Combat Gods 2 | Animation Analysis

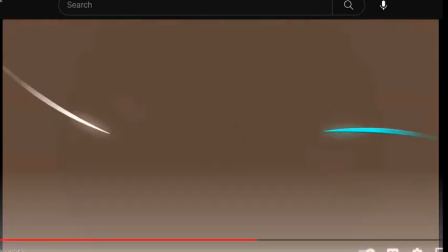[23:49]
So this, I love how they're just lights here. Like you don't need to have the characters here.
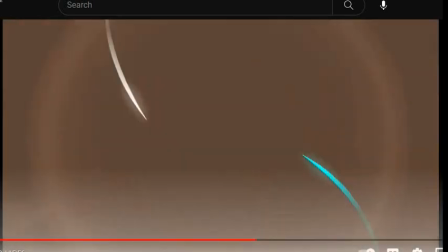[23:56]
Like, just showing that like they collided and they bent back off.
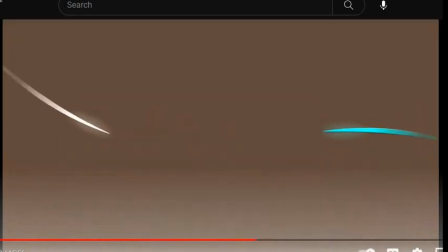[24:00]
This kind of little anticipation shows that like they're running back towards each other again. It's really, really fantastic.
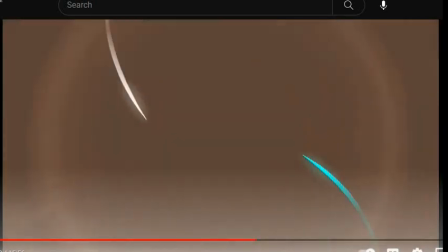[24:09]
Yeah, this little slow movement of like them going outwards and then back in, it communicates the same thing super effectively.
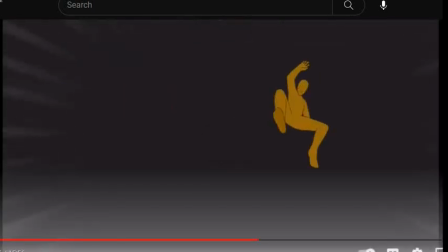[24:22]
And then we'll have the big like super quick combo,
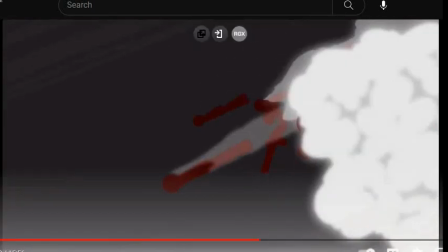[24:26]
and then we'll have this kind of moment where the characters like adjust to do it differently.
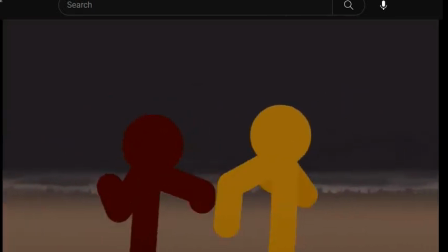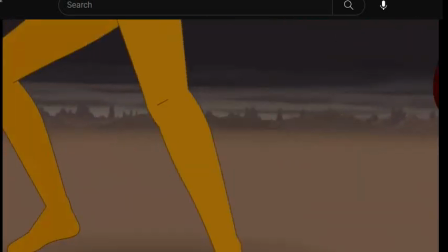[24:39]
So right now they're super even. It's going super fast. I love this.
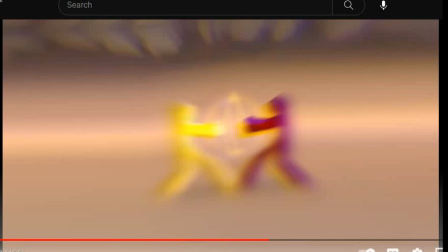[24:45]
Instead of like giving us the break right away, he increases the tension even further by having like a different type of mind game going on.
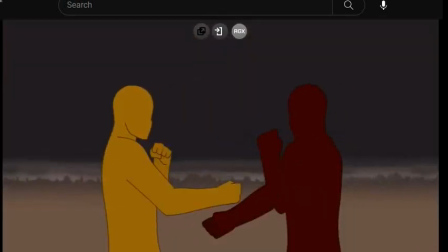[24:53]
So they're attacking with their fists here, and then it switches to the legs.
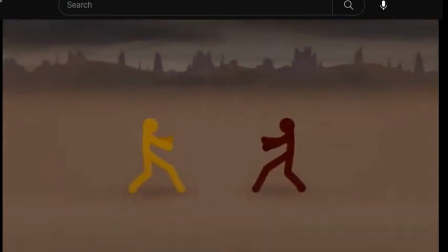[24:59]
I love this. And then they collide like that, and that's our breather.
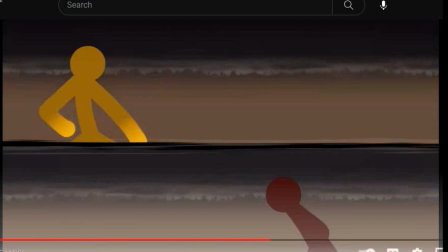[25:04]
That's our breather moment.
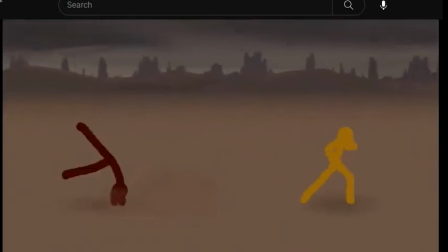[25:09]
And we get different aspects to the fight. Like here, he teleports with the knife. He's gonna try clones.
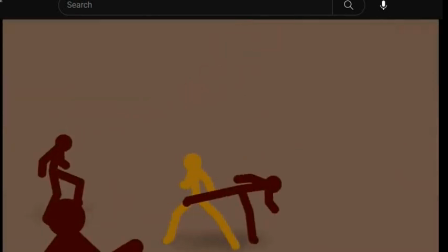[25:16]
Classic from Red.
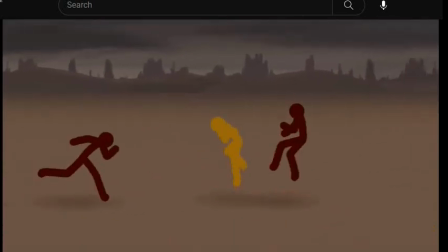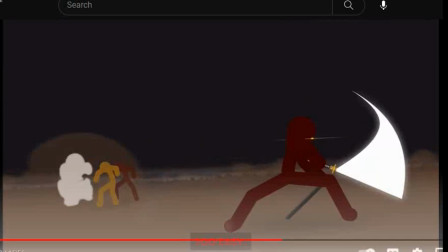[25:24]
I love this. So the mindset of the character is that he's using his clones to distract him while he sets up this final hit with the sword.
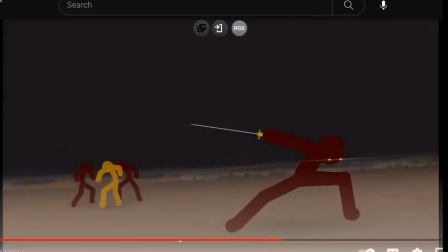[25:33]
Let me see this again.
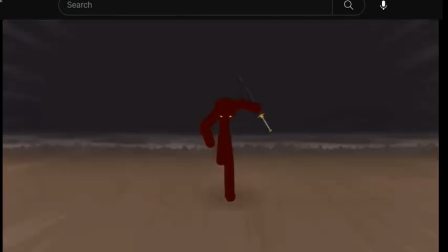[25:38]
I love this. Even we as the audience are so engaged with like how he's gonna fight off all these guys that it comes as a complete surprise to us when we see the sword.
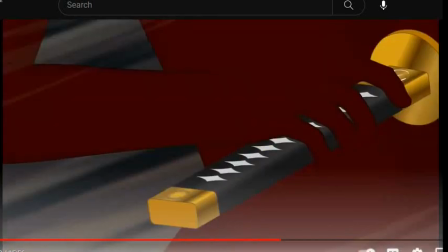[25:47]
And this moment where he's running towards us and we see this, very, very important, so we understand like what's going on.
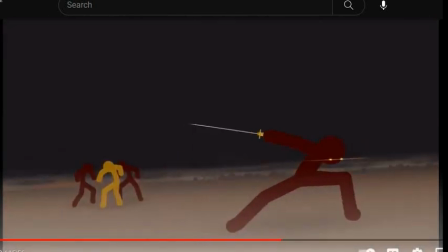[25:58]
So like it's a surprise to the character, but it's shown to us so that we're able to see what's happening.
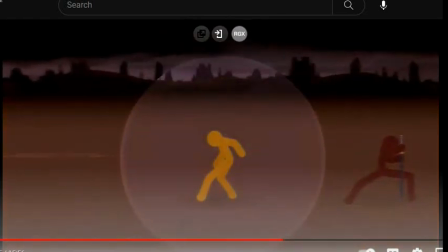[26:03]
Too easy. And this like effect as he's closing it, just wow.
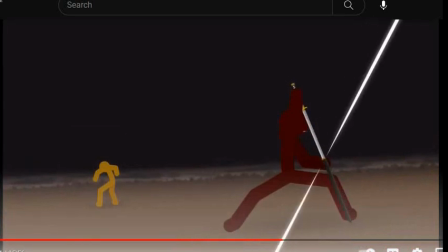[26:11]
So he dashes past. It's slow and then it speeds up and has a flash
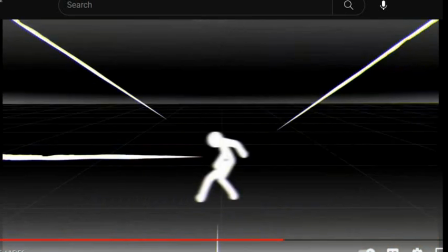[26:19]
into like the slow motion here. And this is kind of the back and forth as well. Like Red obviously got the upper hand through his outplay with the clones.
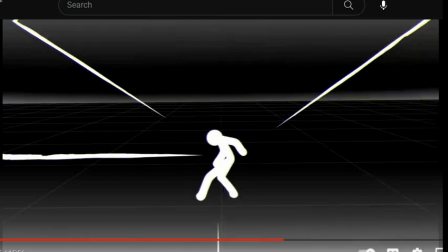[26:31]
But now we're gonna see what Yellow does to retaliate. And he actually manages to dodge this.
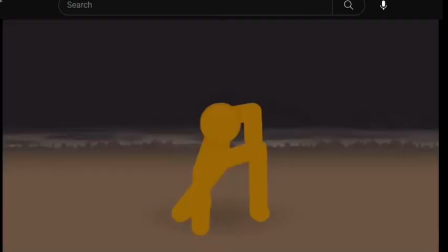[26:41]
And it's like slowed down after such a way after each attack that we're able to see.
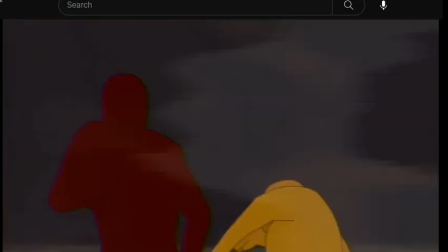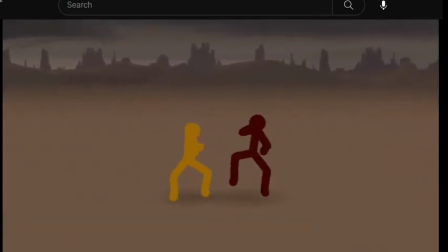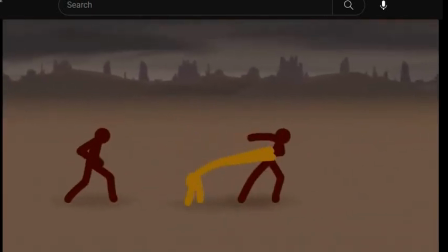[27:02]
The 3D-ness of it like really allows that feeling of like shoving backwards.
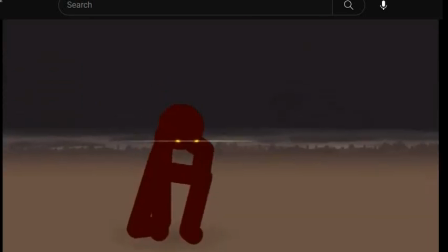[27:10]
The big payoff hits, fantastic. So Yellow has the upper hand here.
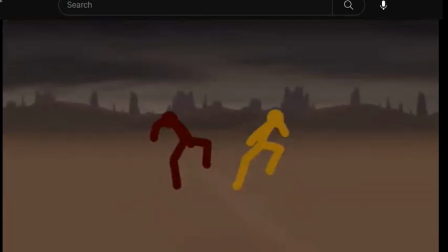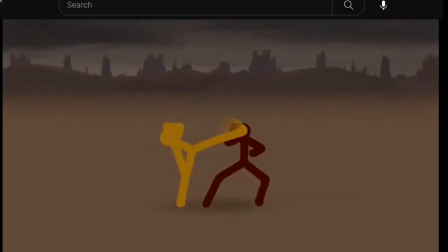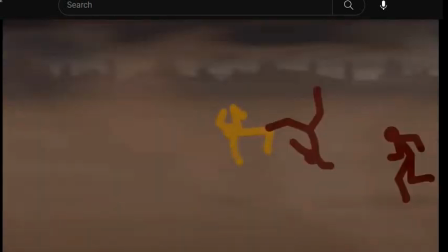[27:25]
Yeah, so Yellow's keeping the advantage.
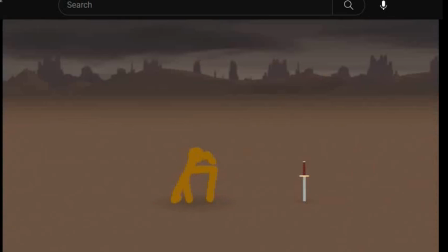[27:31]
He got rid of the clones, but there's more. He picks up the sword, and it's fantastic.
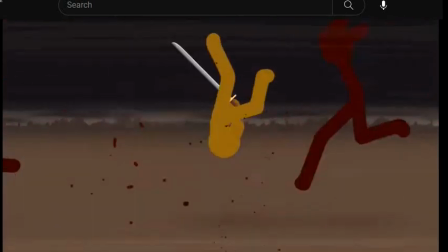[27:36]
We get to see him use
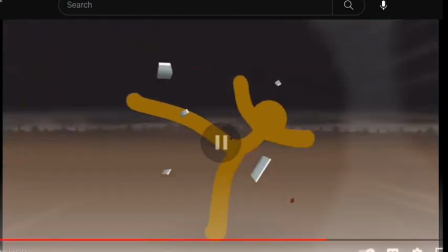[27:40]
it. Okay, this is one thing I love. So normally, instead of just like going to the next part where he gets the next weapon, he has his sword shattered here, and there's like blood.